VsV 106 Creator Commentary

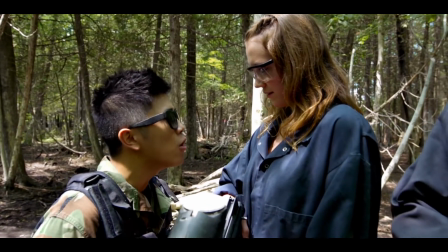And they all kind of decked out Peter Chow in their, like, highest-end stuff, which I thought was awesome.
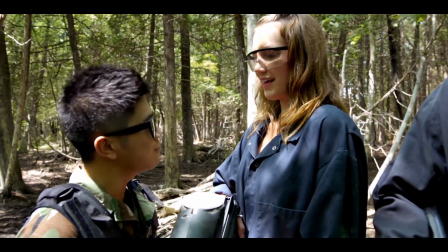Yeah. Yeah. And we got a little bit of flack from the paintball community for not using full face masks on everybody.
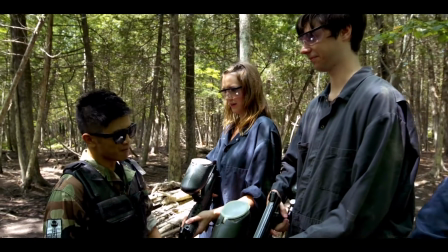And we talked about it on our writing side of it. And I was like, we should use full face masks.
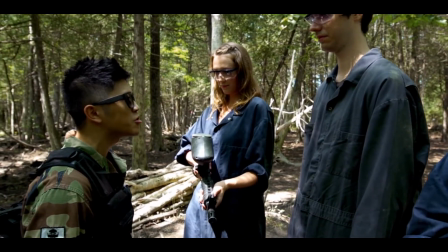And then Steph brought up the community episodes that are the paintball episodes. And I was like, yeah, you're right.
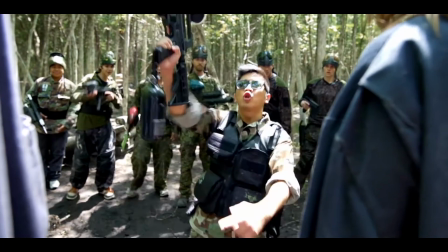You know what? If we're not wearing full face masks. You can actually see them emote. Yeah. So we went for it.
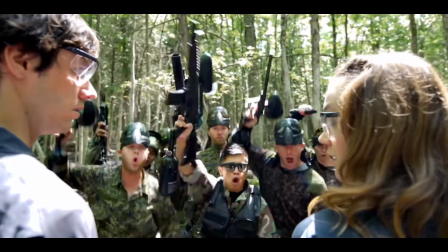So the owners are actually using their real gear, except for Peter Schaue is wearing just his glasses. And then our team are in these clear glasses so you can actually see their faces.
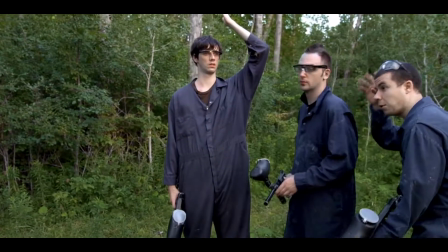You got to see their face. Yeah. Otherwise it would just be a bunch of subtitles. Right. It would just be Power Rangers as a comedy.
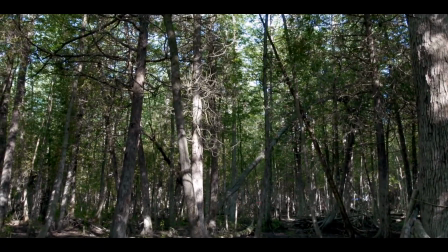For sure, Steph was the smart one in that moment. But I get it.
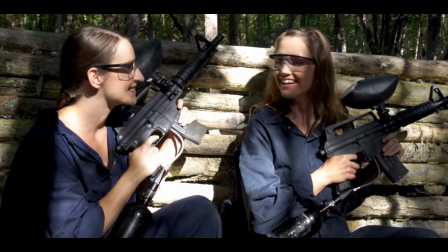We want to go legit because for any fan who's watching, we know that they're going to notice those type of inaccuracies for sure.
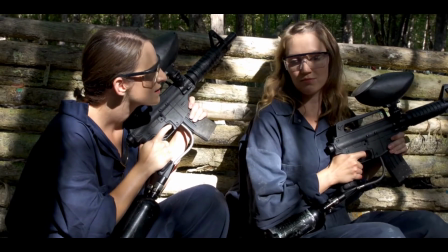Yeah, absolutely. So we want to make sure our fans are happy. This is true. Yeah, we tried to do that whenever we could, just to make sure everything was true to the source material we were referencing or true to the details.
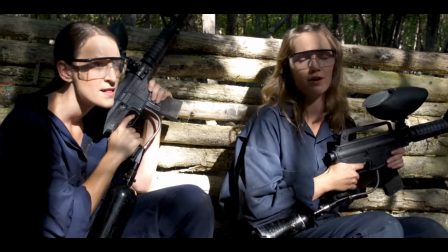We do that all the time in the vlogs. We try not to make things just a surface connection because we're all nerds and we all love the things we write about,
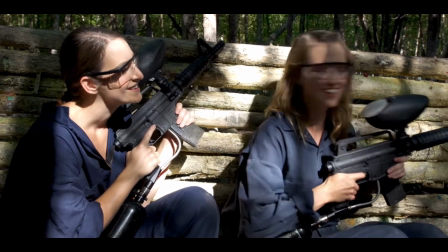so it becomes one of those things where we want to make sure it's as real and as true to that stuff as possible.
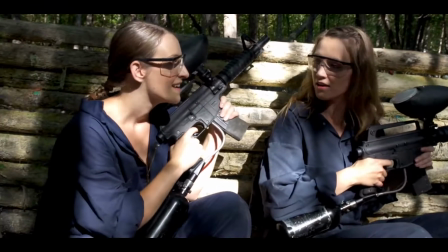While still retaining a truth for the character. Yeah, absolutely.
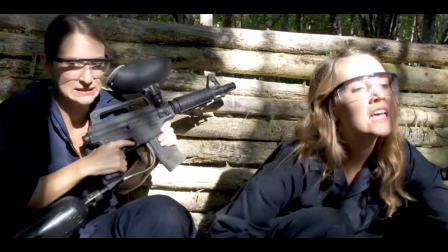What you're seeing now of someone talking to their friend, for instance, about another friend is super real.
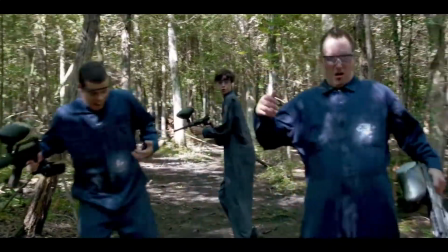That happens all the time. It does. Trying to set up your friend with someone, it's tough work.
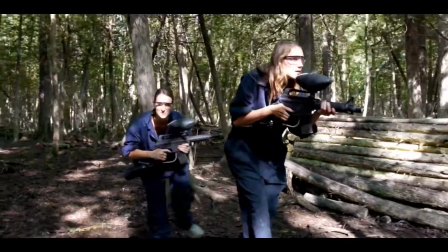You've got to get in there, you've got to be subtle about it. you're a regular day emma thank you nice
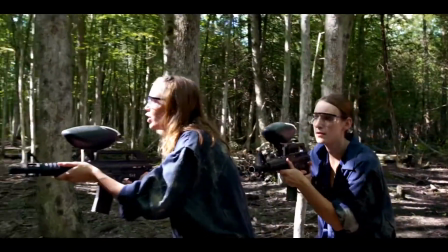and this shot was fun uh because we had we had a steady cam for a bit so uh oh that's right it was fun for brett and although it was very hot out
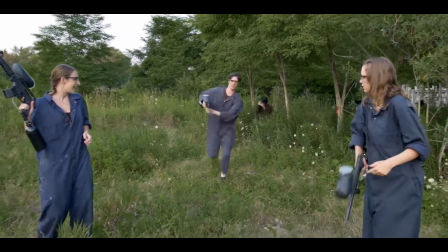that day and like toronto gets crazy humid uh so like not only was august this is august and it's like 30 degrees out but it's also like you know 95
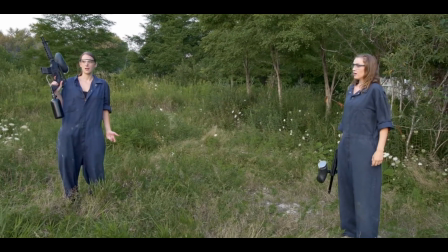humidity yeah so uh like there were moments where people were sweating through their overalls we're in the forest there's bugs everywhere yeah Yeah,
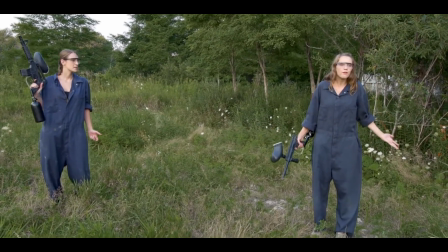you can hear the cicadas every once in a while who were having one of their cicada mating frenzies.
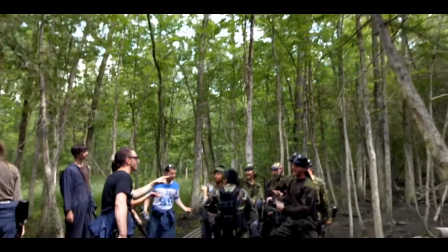Yeah. And this is another full day of shooting. I mean, we had to stop because of daylight at a certain point.
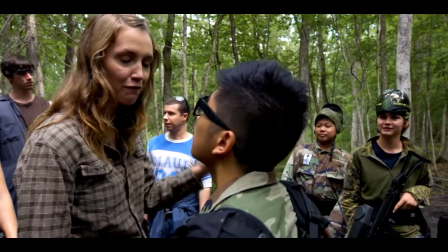Yes. But we shot right up until, like, it was starting to get dark. Indeed. And then afterwards, the crew went out and shot each other with paintballs, which was kind of fun.
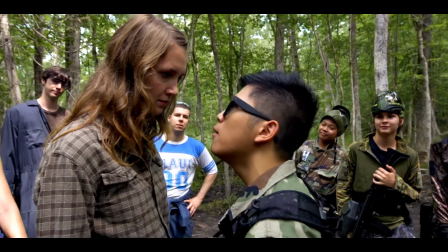I love these two kids on the right. They're, like, the most dangerous guys on the field. They're small and nimble, right?
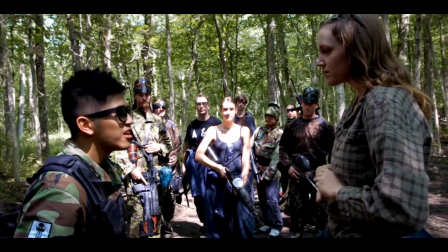Yeah. Yeah, and they have no life experience, so they have nothing to lose. Right. Exactly.
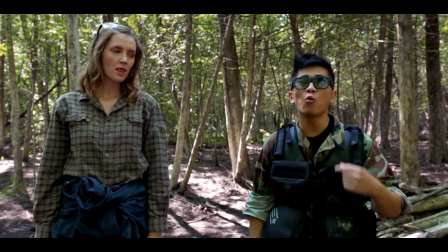No shame. Nice. And Peter Chow is awesome.
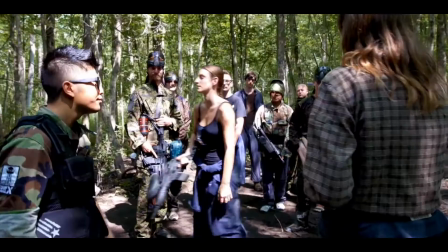He's hilarious and was totally committed to doing this show.
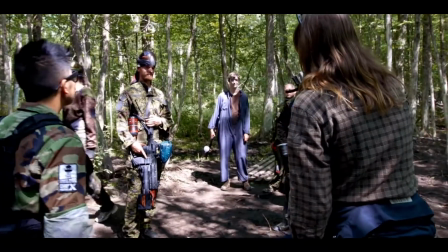I mean, it's one of those things when you invite people to your set, and you never know if they're going to ring their A-game, and he for sure brought his A-game.
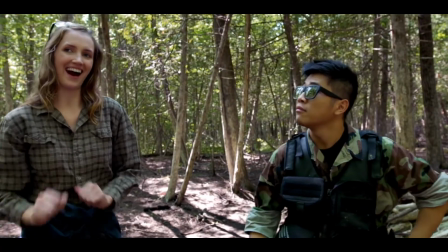He was really excited to come out to Toronto and do this with us, and he was really fun to work with. And he brought a variety of sunglasses for us to choose which ones.
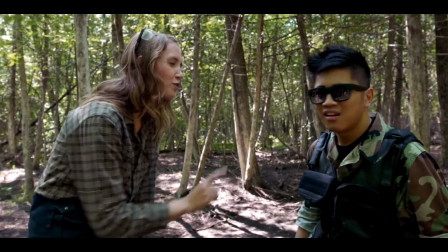Yes, that's right, too. He brought like three or four. Yeah, there's only a couple times that you can actually see the crew in the reflection of his glasses.
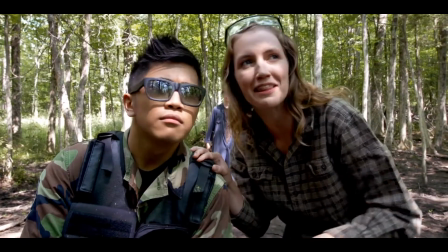We tried really hard to make that work out. We were there a second ago. Yeah, briefly. And then there's another shot, too, when Val's about to make her boob known that you can see.
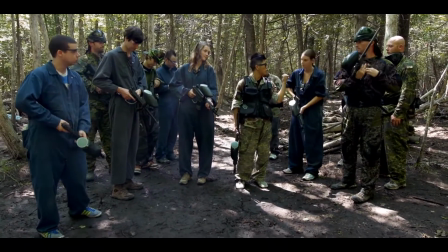Make her boob known. Yeah. Known in the biblical sense.
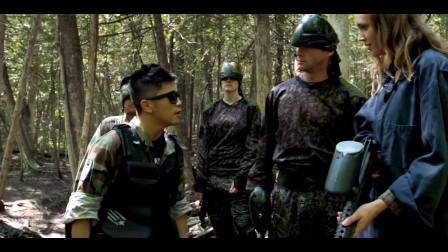Yes, of course. And we got a lot of flack on that one, too. There were a lot of people who were like, Val should never have done that.
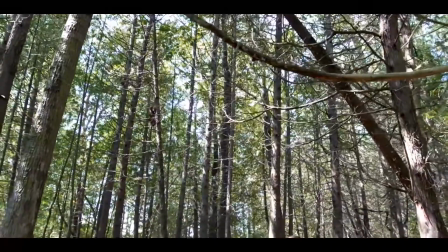That steps on her morals. She had to. But it was one of those things where we were like, uh, you know, Val is okay with things.
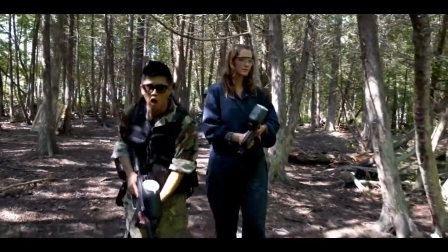She's okay with her body. She's okay with, you know, talking about sex and doing sex stuff.
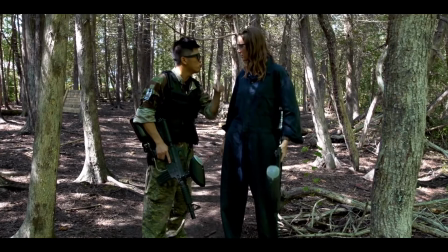And so she knew that that would be an easy leverage point for Peter Chow's character. Also, Guy doesn't know that she did that.
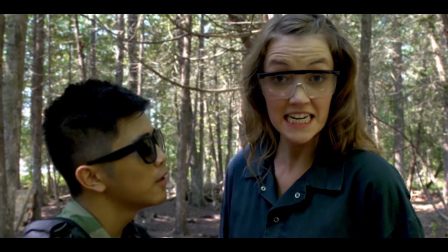That's something I pointed out to somebody in a comment, that Guy does not know that she did that. And that might come back to haunt them in a future episode.
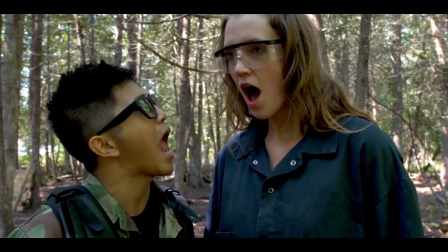Oh, you never know. You never know. Nice. And he's such a, like, just a pure prick in that moment.
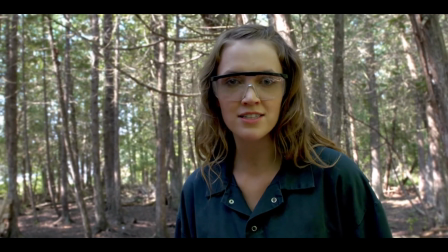Oh, he's so good at being a prick. I love it. It's great.